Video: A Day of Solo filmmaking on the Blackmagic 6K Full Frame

And at the same time, this is something that I could use again to have those follow-up questions and to add as another cutaway that I could use for my interview footage. Now, look, we're talking about solo filmmaking and the Blackmagic 6K full frame does pretty decently. I mean, it's not a low light beast, it's not going to be something you want to go and shoot in darker situations and the rolling shutter isn't perfect.
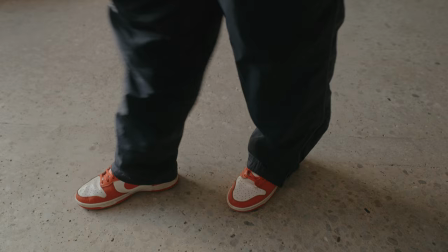(12:47)
However, knowing those two things, I just sort of made adjustments in terms of how I wanted to do B-roll.
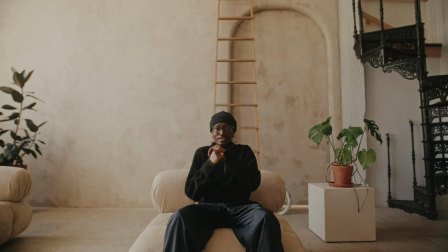(12:51)
Knowing that if I move the camera too much, I'm going to get some artifacting, I mostly put my B-roll on sticks and use some of those shots that I could put over top of the interview footage so when I'm cutting from one to the other, it feels like a seamless transition. Now, I did get a couple of handheld shots, but it honestly wasn't that bad when I was using it.
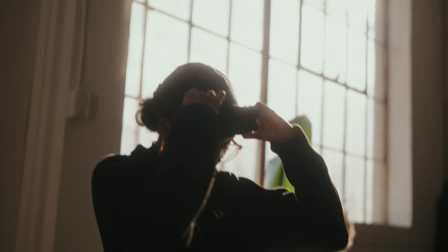(13:07)
I think this is more than fine to get some small movements if you're doing a couple of little handheld movements back and forth, but in terms of the rolling shutter, it isn't the greatest. However, it's still usable for a lot of situations when you do need handheld B-roll. Now, if you're someone that's capturing things like sports, or maybe you're shooting out of the back of a car,
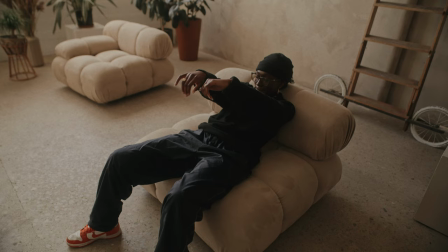(13:23)
or anything that's gonna be really high action and super fast, I still stand by the idea this might not be the best for you in terms of its rolling shutter.
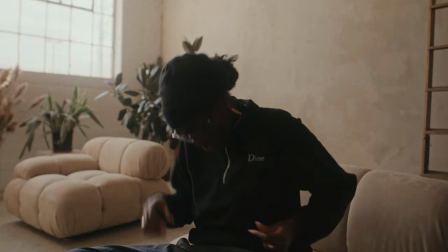(13:30)
However, if you need to get a couple of pans on some b-roll while shooting an interview in a studio, I think this holds up more than fine.
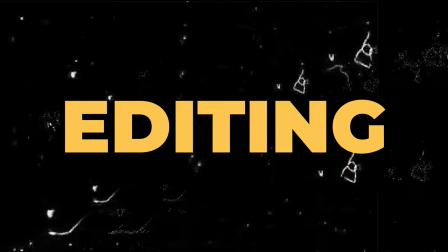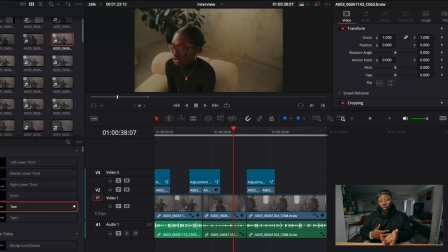(13:41)
Okay so we're gonna have a pretty basic timeline on DaVinci Resolve and basically what I did was I used my video track number one in terms of our A-roll and our interview stuff and also video track two is gonna be our b-roll with a little bit effects up top. Now what I wanted to talk about and someone asked about this was what you actually do to overlay your b-roll over
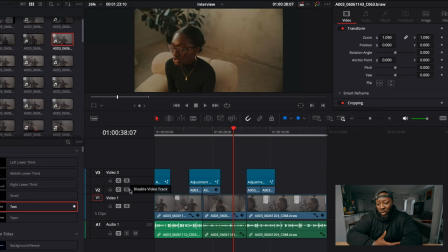(13:58)
top your a-roll so the cuts don't look jarring between your fake cameras and we're gonna go into that right here.
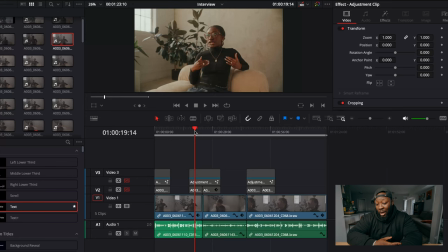(14:03)
So what I'm going to do is I'm actually going to turn off all the B-roll layers are going to be up top here.
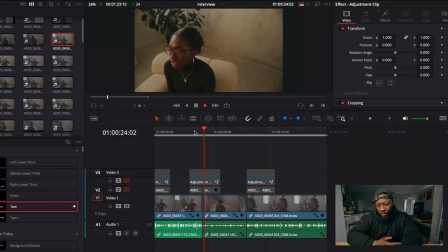(14:08)
And we're just going to look at these couple seconds in terms of interview footage cutting from camera to camera.
And that just also spoke to how I was living my every day. Because Vancouver is such a film industry, you can see that.
Now, honestly, that could kind of work. The angles are different enough that you kind of feel like you've just cut from one camera to something else completely different.
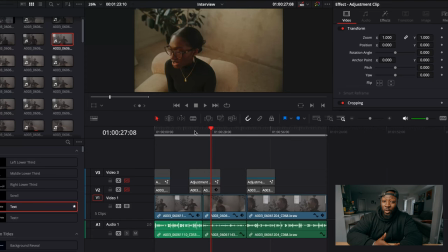(14:27)
And the way that I asked the questions kind of felt like it flowed a little bit in terms of what was being said before.
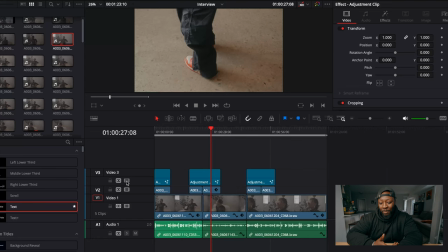(14:33)
but if you do want to add some b-roll over top of it what I'm gonna do is I'm gonna turn these layers back on now it doesn't take
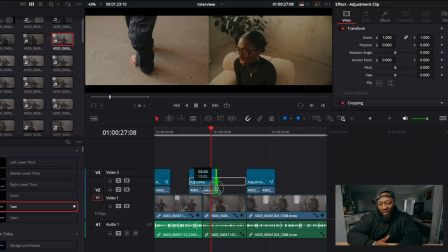(14:38)
a lot to explain how to put b-roll over top of your a roll basically you just want to find the cut between your two clips and you can put whatever you want in between now I'm gonna just shorten this because I've played it back a couple times and it is a little
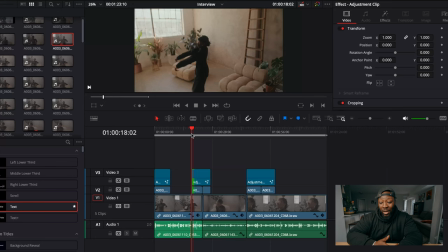(14:49)
bit dragging so I'm just gonna shorten this part a little bit then we're gonna listen to that same dialogue again but
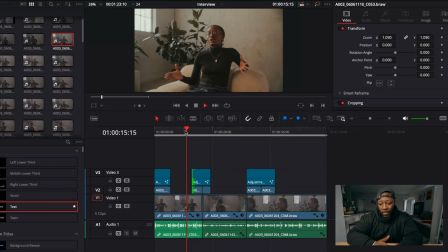(14:53)
what I'm gonna do is I'm gonna start from camera a b-roll is gonna go over top and I'm gonna go back to the angle
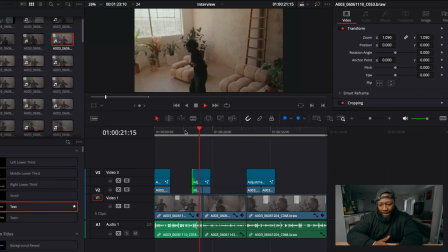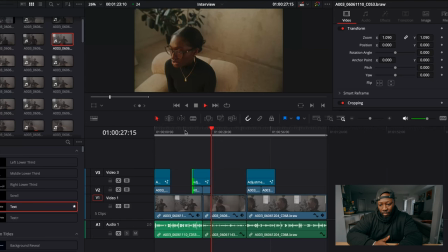(15:06) every day. Because Vancouver is such a film industry, you can see that there is a lot of cleanliness. People value cleanliness. People value the way things will go.
And that's what it looks like when you put the B-roll over top of your A-roll.
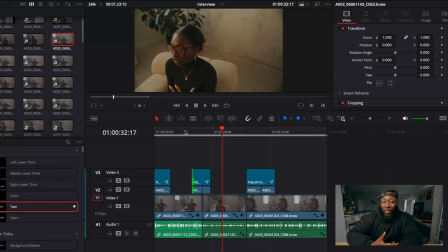(15:19)
This is pretty simple editing, kind of 101 stuff. But if you are doing this kind of fake multi-cam interview setup, this is something that you can use to your advantage. Now, you might have to get a little bit of B-roll after your studio shoot and after your interview, and that might just come at the cost of like paying for extra space or whatever have you.
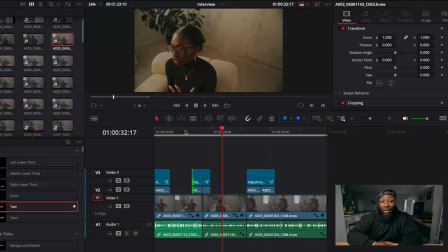(15:34)
But you could actually make this work a super long way and then all you need is a lo-fi hip-hop track to go underneath and then everything kind of looks good okay so we're getting into the deep end here but that's pretty much everything that i would do if i was solo filmmaking on the black magic 6k now again jobs are going to differ depending on what you're going to be doing but for this documentary if i had to shoot everything solo without a crew minimal fixtures and relying on my locations these are a lot of techniques that i would use that being said a special shout out to our sponsor skillshare and also if you guys do If you want to check them out, it's in the description down below. But if you guys want to know more about solo filmmaking or just how I would do it, you could leave a comment down below and maybe I'll make it into another video sometime. That being said, I'll see you guys in the next one. Peace.